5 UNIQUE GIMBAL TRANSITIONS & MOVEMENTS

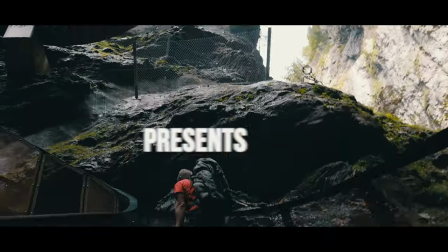0:02 Hello
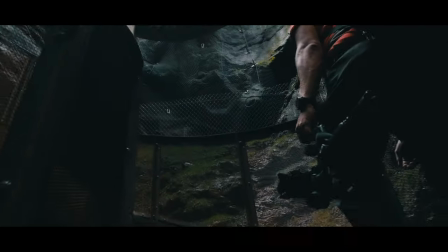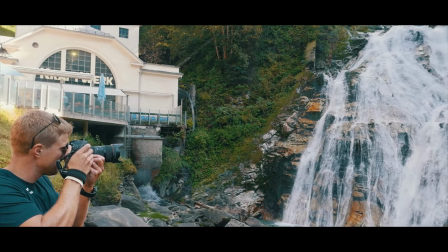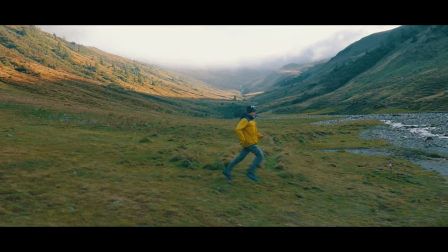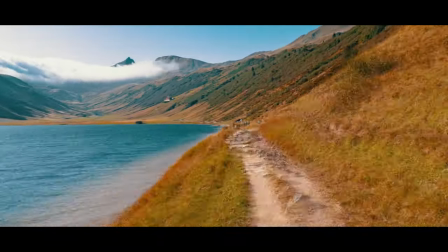and welcome to a new GimbalGuru video.
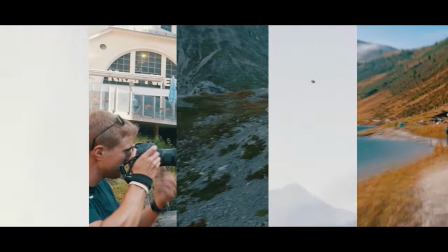1:00 In this one I show you 5 unique gimbal movements and transitions, which you can create easily with your gimbal.
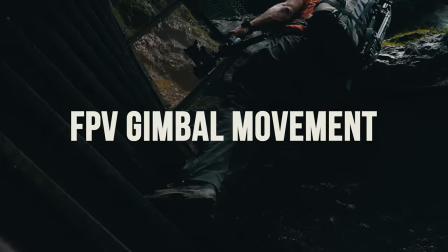1:07 The first one is the FPV gimbal movement. This gimbal movement looks like your flying FPV drone.
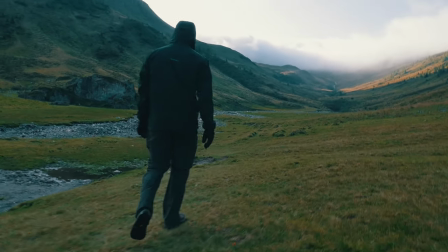1:14 The dynamic camera shot creates a very unique perspective for the viewer. You can easily create this effect by setting your gimbal on the POV mode.
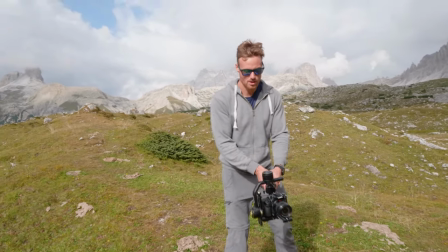1:22 The POV mode unlocks every gimbal axis and the camera is following your movement.
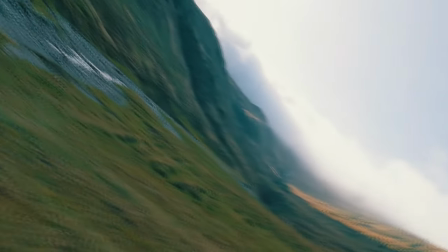1:28 You achieve the best results if you move fast forward and at the same time you move left and right with the roll axis.
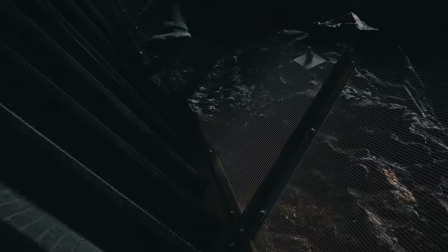1:38 If you want to combine the FPV gimbal movement into a transition,
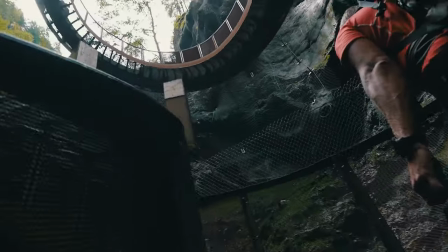1:42 I recommend you to tilt up the camera in the first and tilt down the camera in the second shot.
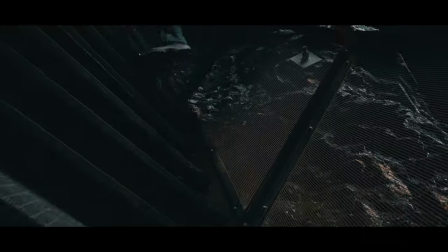1:48 By blending the two sequences together you get a nice FPV gimbal transition.
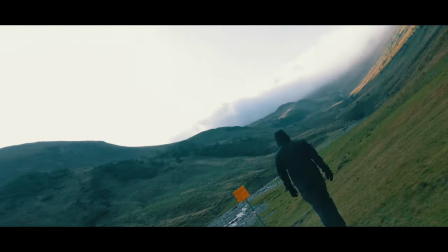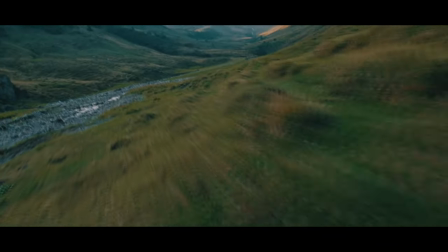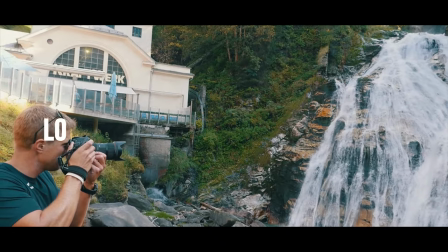2:05 The second transition is the locked on spin gimbal transition.
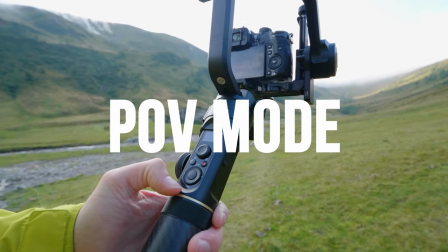2:13 For this shot again use the POV mode on the gimbal. You follow the movement of an object.
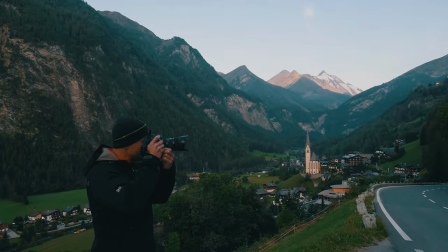2:19 In this example I followed the roll movement of the person's hand in the frame. This gimbal movement creates again a very unique motion for the viewer.
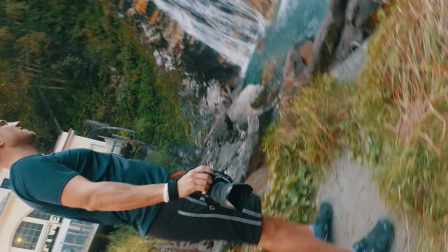2:27 It's very simple to achieve a transition when you film two sequences in different locations.
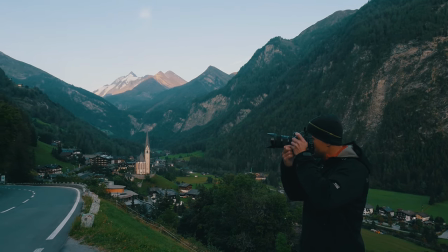2:33 By flipping the second shot horizontally you get a nice continuous roll transition.
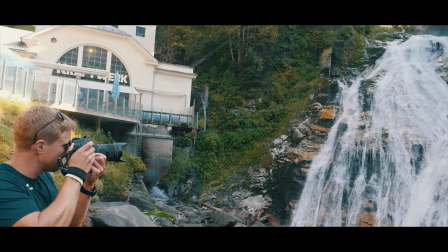2:42 If you add motion blur in post-production you achieve a smooth locked on spin gimbal transition.
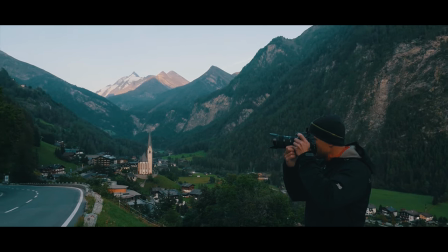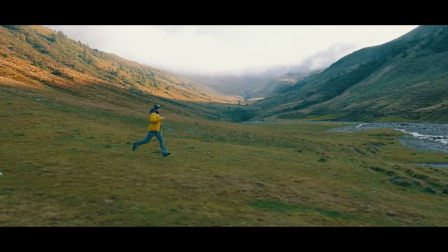2:55 The third gimbal transition idea is the run by location change gimbal transition.
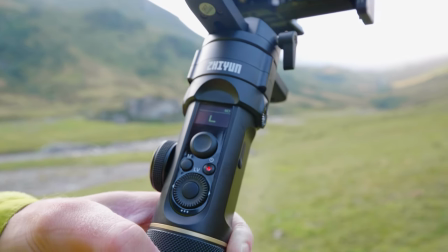3:05 This one is very simple. Activate the lock mode on your gimbal. The lock mode, as the name suggests, locks every gimbal axis.
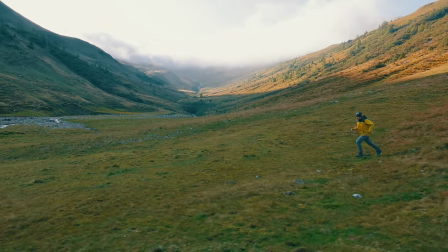3:16 Now you can run, even in rough terrain, and the gimbal stabilizes your video footage.
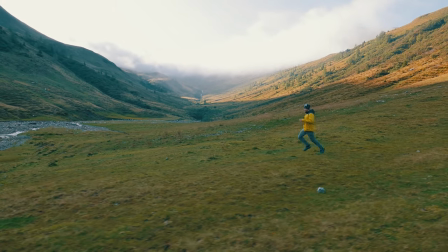3:22 To create the run by location changing transition, the person in the video has to pass an object.
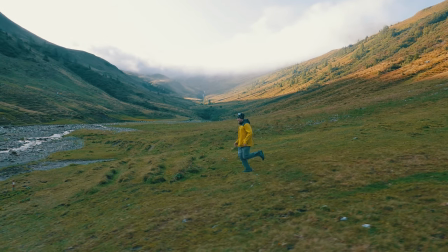3:29 The gimbal and camera operator also passes the object in near distance.
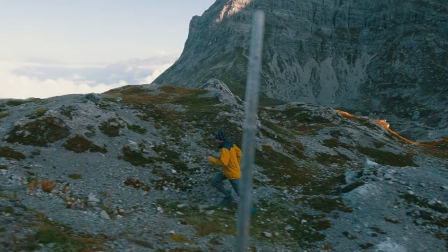3:34 You do the same in a different location and mask the two shots together.
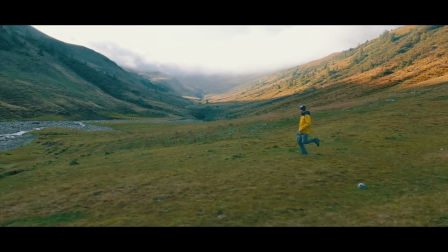3:38 This passing by transition is very common, but also very impressive at the same time.
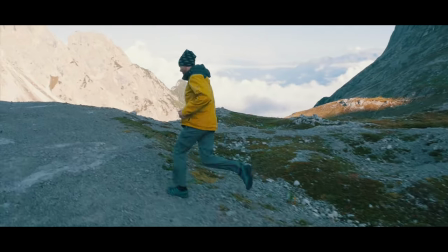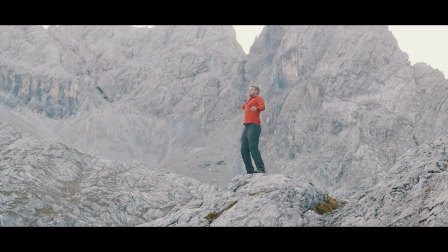3:50 The next gimbal transition is the follow object transition.
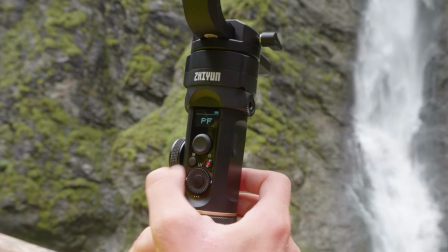3:56 For this one I suggest you to use the go or sport mode on your gimbal.
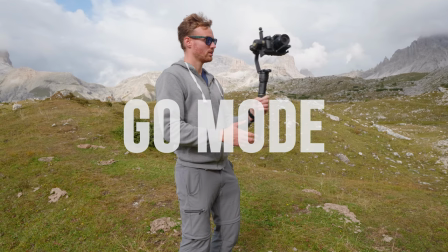4:01 This mode enables very fast movements, which is perfect for the follow object movement.
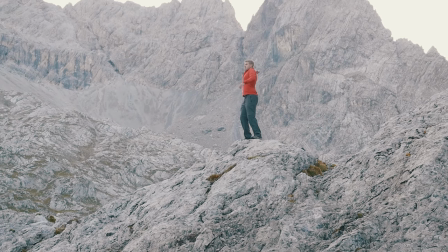4:07 The idea behind this transition is very simple.